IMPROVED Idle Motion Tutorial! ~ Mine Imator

I'm not moving. What is up guys, Sharpwind here, and today we're finally doing a tutorial which you guys voted more than a week ago, I think. But sorry. There was a lot of in-between projects such as the interview, the system, and the update video, but now it's finally here. The poll has been there for, as I said before, more than a week, but today we're finally doing idle motion. Actually no, we're doing a better idle motion tutorial because I already have one of those, and that one was kinda lame. The end result was kinda lame, plus I started doing things which are not exactly connected with idle motion, but with animating steps and stuff. Like, I don't know what was I thinking. Today I'm gonna fix this. So if you're hyped, drop a like on the video and subscribe for more. Also, you can get your Sharpwind merch in the description of this video. Seriously though, this sweater is great. Okay, now enough about that, let's begin with the tutorial.
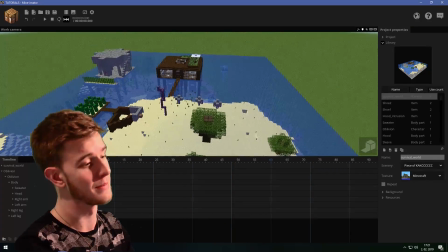For the tutorial I chose this world simply because it is my survival world and I want to brag with it.
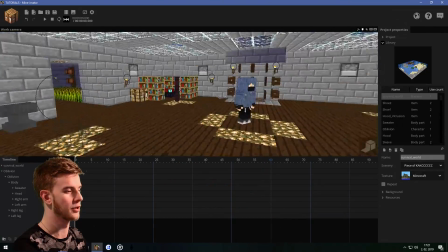No, I'm kidding. Basically, we're going to be using this underground base where we're going to animate our idle motion.
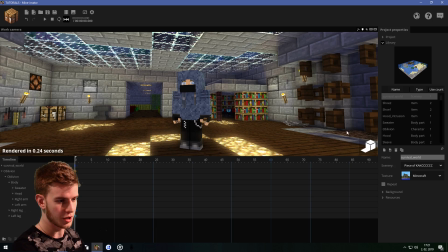Now, the character is going to be Oblivion. See, I've already set up some lighting, which is not gonna matter because we're gonna animate without it anyway, so not sure why I did it.
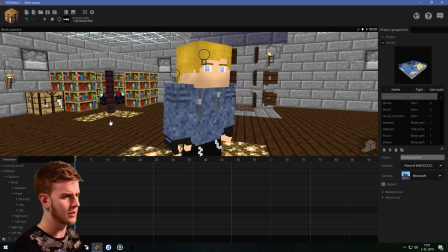Also, I might want to make the head invisible so you can actually see the face, because in this video, I'm gonna show you how you can animate both the face and the camera as well for idle motion.
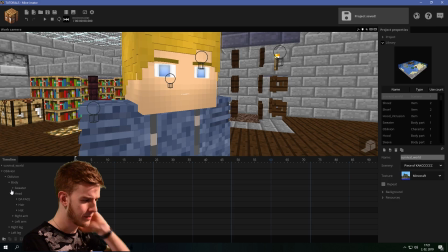But you're in for a treat. Let's just begin, shall we? So let's start by moving the body.
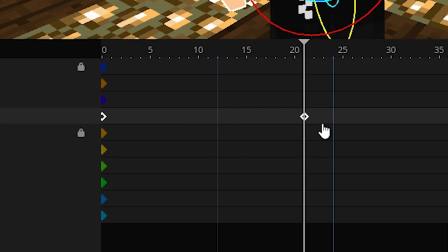We're gonna take like 20 ticks or so, and then we're gonna move the body.
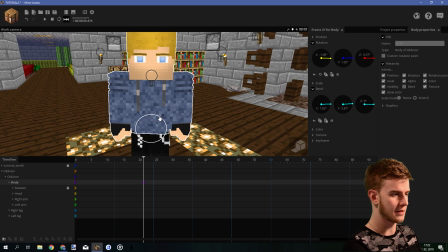Left slightly, rotate the upper part, bend it a bit, bend it in the other way, make slight adjustments, maybe bend it forward a bit.
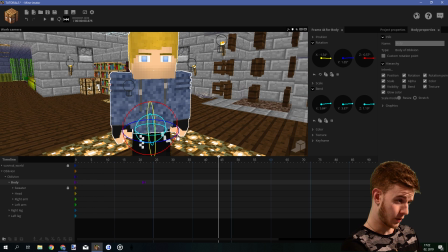This is the first move. This. Then the body is going to go in the other direction, like rotate a little like so.
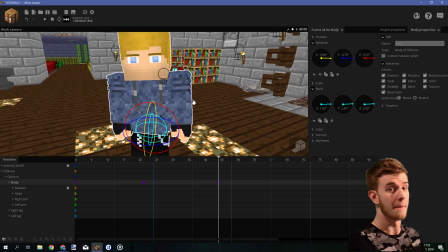The movements here, the changes, are going to be minimal here. It's basically like this, and then goes back up. Now we're gonna do one which goes right, but not down, or something. Forward, upwards.
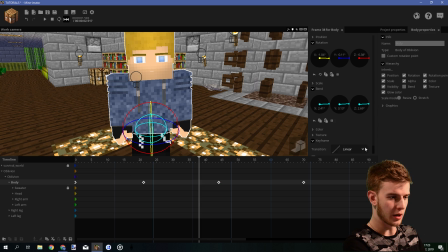Small movements. Now what I want to do is select all the body parts, make it ease in and out, because when you are relaxed, you're going to do soft moves. It's basically ease in and out. You want to start slow, stop slow. There's no rush, there's no impact, there's no anything.
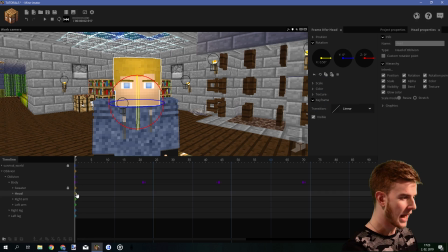You're soft and relaxed, ease in and out. You guys always ask me about keyframes and which keyframes to use and stuff.
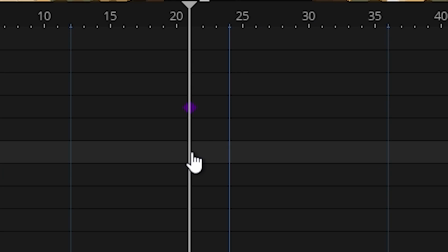Use your logic. Okay, the head is not going to be keyframed at the same time as the body. No, that's wrong.
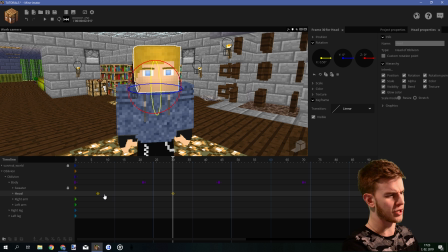We're going to delay the head quite a lot actually. Like, how much is this? Almost 10 frames.
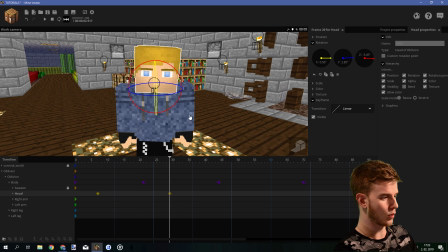The body here went down, so the head should also go a bit downwards, or then the body went left up, so let's animate that as well.
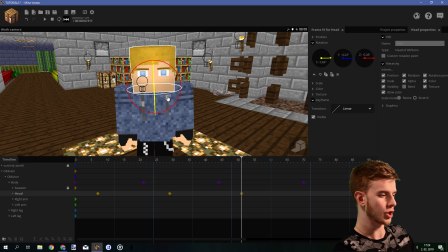The body and the head should work in conjunction with each other. This is what I'm doing right now. The body goes right. What I want to do here is I want to make his head look right. So let's make a keyframe for the head. I always move all three axes. I never use just left or just up and down. I usually move left, sideways, and up. Like, I use all three axes. That way you keep your animation dynamic, and basically you keep it dynamic.
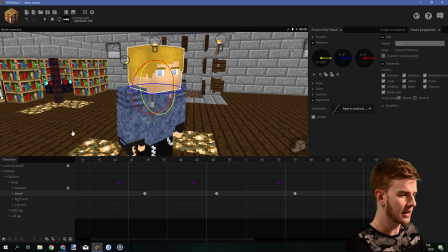I don't know what I'm saying. So if I play this now, look at this. Okay, yeah, it does look smooth, but seriously, when you look in your right, like, do you do this? Or do you just do this? The point is, you want to look in that direction. Why move the entire body and then the head? Like, the head usually goes first when you try to look something. Someone calls your name. You turn your head first because you want to see what is there.
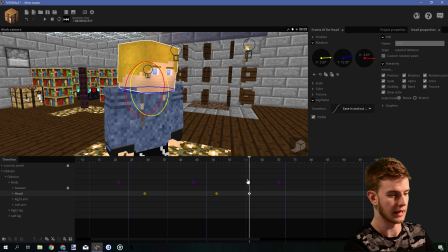So this head should be brought backwards and like so. Because the head is turned first. This should be brought back closer. And it's going to stay here, like stay looking in that direction for a while,
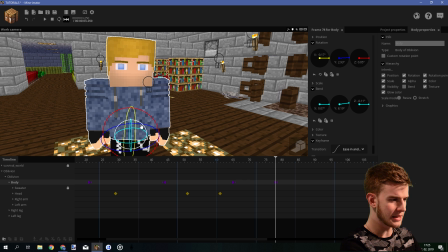tweak the motion just a little bit, so there's at least some movement in there, but not too much. Okay, this is too much what I've done here. Yeah, look! Not much motion, just like it stays there.
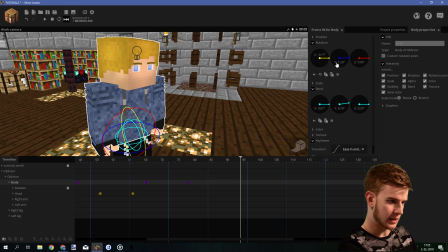And then I'm gonna make him come back to the center, put him in some position again. Like, I don't have any script, I don't have any context or anything, so I'm just making him look around and stuff.
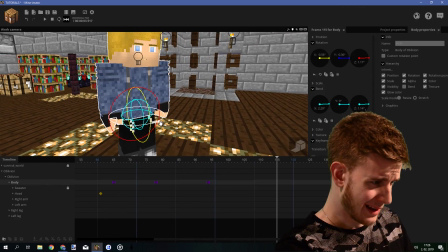All I'm doing. Alright, let's make another keyframe and then we'll call it a day.
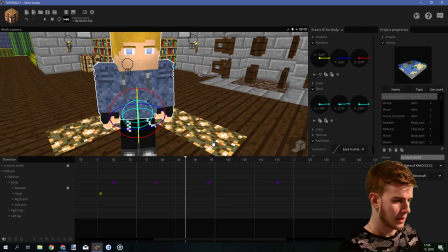Like, this is going to be the end of our animation. So if I play this back now, it will look like this.
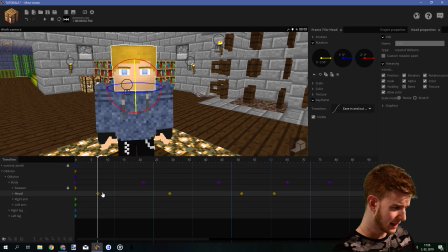Alright, but this is all too much.
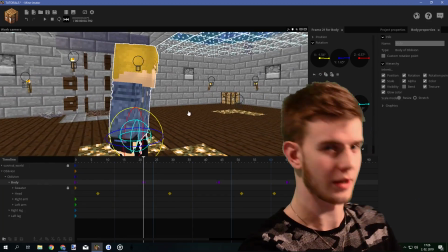Like, this body motion is very strong. Like, he looks almost drunk. That's how much I moved him.
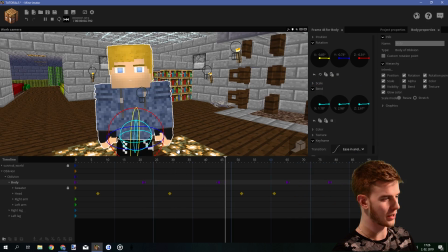The motion here is too strong. He looks almost drunk. You know me, I'm always critical. Just look at my system.
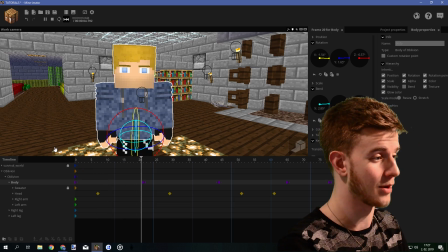I'm very critical when it comes to animation. It's the same with my animation. The reason I don't like my tutorials is because I have to fit so much content in 20 minutes, and I usually have to rush it in order to make it. I usually take a whole lot of time for my animations because I want to perfect everything. In my tutorials though, I can't do that because I'm time limited, and that's why the end result usually doesn't look the way I want it to, so that's a problem I'm facing.
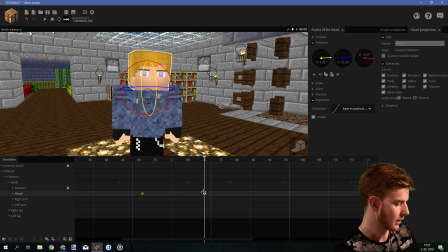Usually when the head is overlapped, it goes over the body keyframes here. Why not adjust the head here and make it go over here?
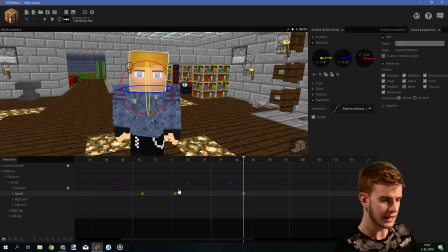So basically, let's say this one is here.
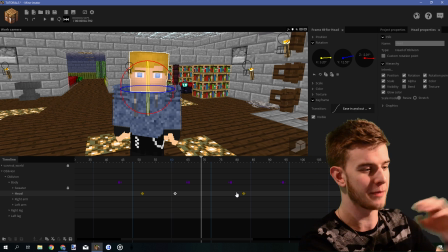It will usually overlap as it would, but the head should turn first, so I basically move this keyframe backwards. Oh yeah, this.
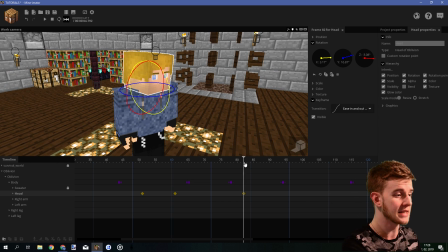It looks pretty nice. Try to make him face the same way, but because of the ease in and out transition and not aligned keyframes, it's gonna look more alive.
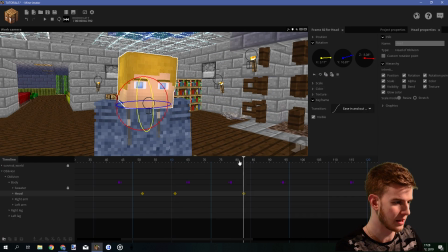Almost looks linear. What the hell happened here? Okay, the head here is also too strong. Like, I'm gonna try to. Let's keep it like this. We can fix it later.
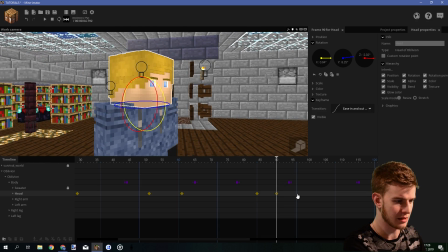We have so many other components to animate still, so let's just do something here. This is a bit too strong.
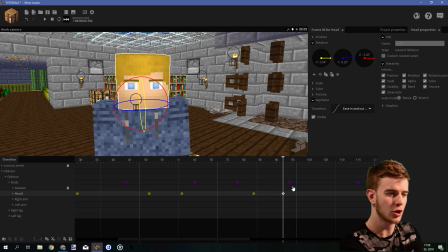Let's make this one a bit slower. But let's not keep it too close to this keyframe, because then the whole overlapping thing is kind of gone.
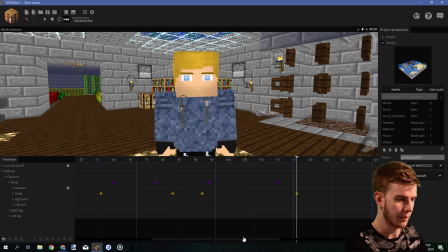Basically make small movements with the body parts. Now, the body and the head are done, I assume.
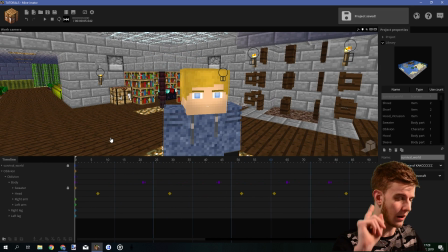We'll see how it looks. Looks pretty much alive, but this here is still kind of bothering me. Like, the head goes here, and then the head, when you look, the head went like this, and then goes even further in that direction. Like, that's not too natural. If anything, it should go in that direction, then slightly backwards.
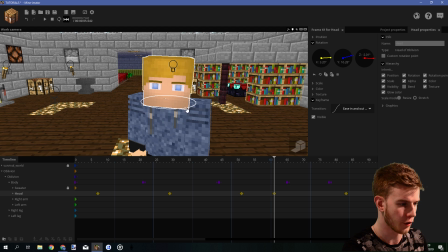That's more realistic, so let's do this. This should be further, looking further right than this. This should be a bit, so let's try this. Yeah, this looks a lot better. No, it's those small things. I'm telling you, for some reason, this transition here is very strong.
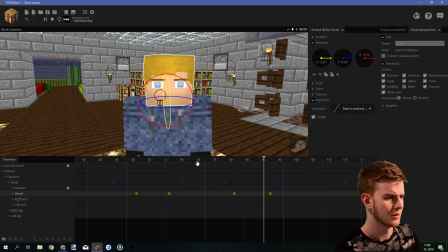Let's try to use sine here. Yeah, so it's more relaxed and stuff.
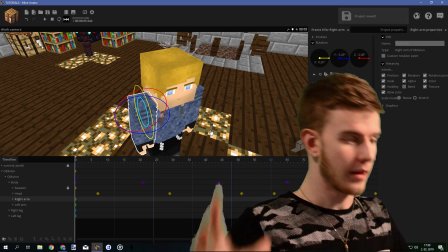Okay, now let's move on to the arms. I just realized this is probably gonna be a very long video. So the arm here also needs to complement the body.
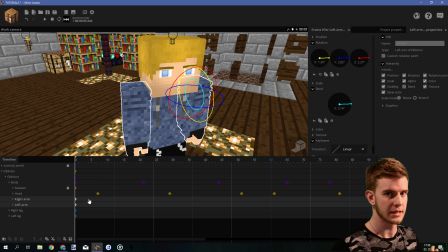The arms are overlapped just like the head is, before the head or after head. Answer, it doesn't matter. Just don't keep them too close together. If two body parts are moving at the same time, it kind of kills the overlap. So even the arms could be delayed between one another a bit. That's what I'm going to do here.
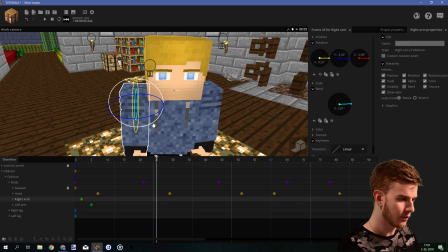Overlap all body parts, because that looks smooth and realistic. The body moves in that direction, so the arm would do something like this.
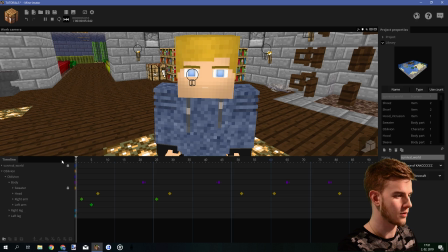Let's just give an ease in and out to all these so I don't have to do it later. This is too much.
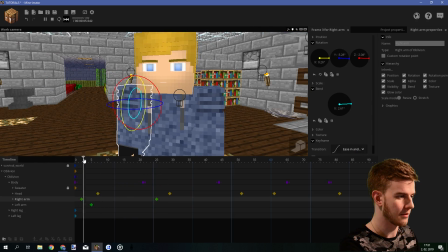I forgot he's still just making random moves, not turning around. So the moves here, when he's just standing still, should be very subtle. I keep forgetting that.
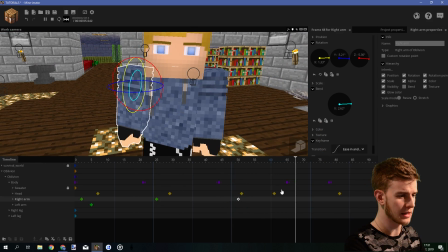Yeah, also maybe overlap it a bit more. This is where he rotates around, so this arm should already complement the motion of the head. He's turning around, so the arm should be lifted a bit because he turned around. I can't explain, but I can show.
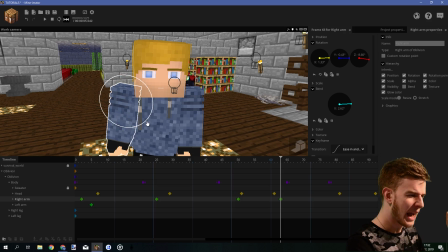So let me just let my animating do the talking here.
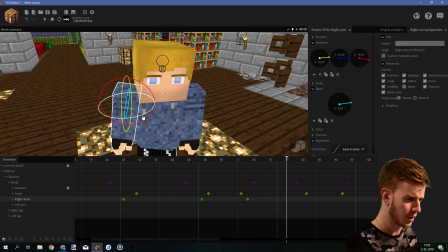And then as he's turning here, the arm would usually drop back down a bit and not be as bent as before.
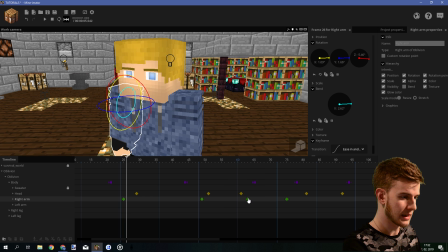So this. Okay, yeah, this is not overlapped enough, so this should probably be overlapped like so.
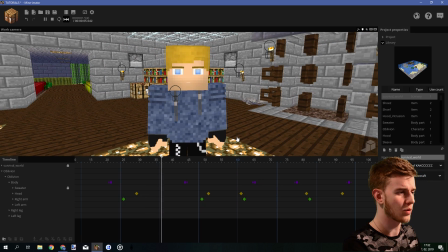I'm not sure. Throw the keyframes around a bit. Yeah, this looks pretty smooth, I guess.
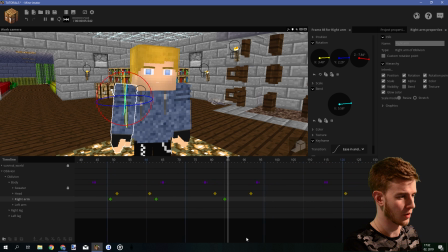I'm not too satisfied, but I don't have time to be too picky because, again, I'm doing a tutorial. So this is where he turns back around, though the arm should go back to its normal state.
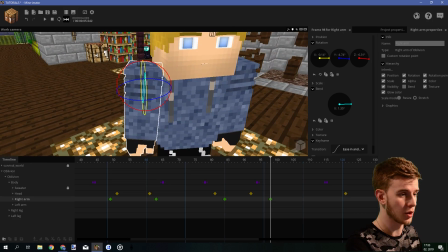Also, he is pretty relaxed and calm, so we should not do this because if you turn your arms inward, I actually talked about this in my camera psychology video, so why don't you go see that instead? So I save my time here, and let's continue with this.
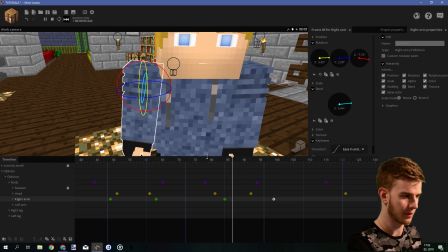Bend backwards because it was backwards like before, so I don't want to lose the red thread,
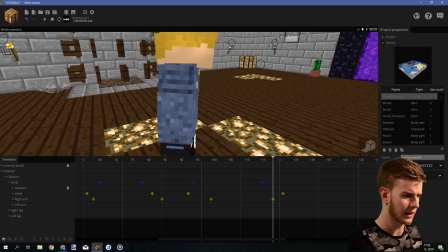and maybe make it go outwards a bit, and basically I would say this is it for one arm.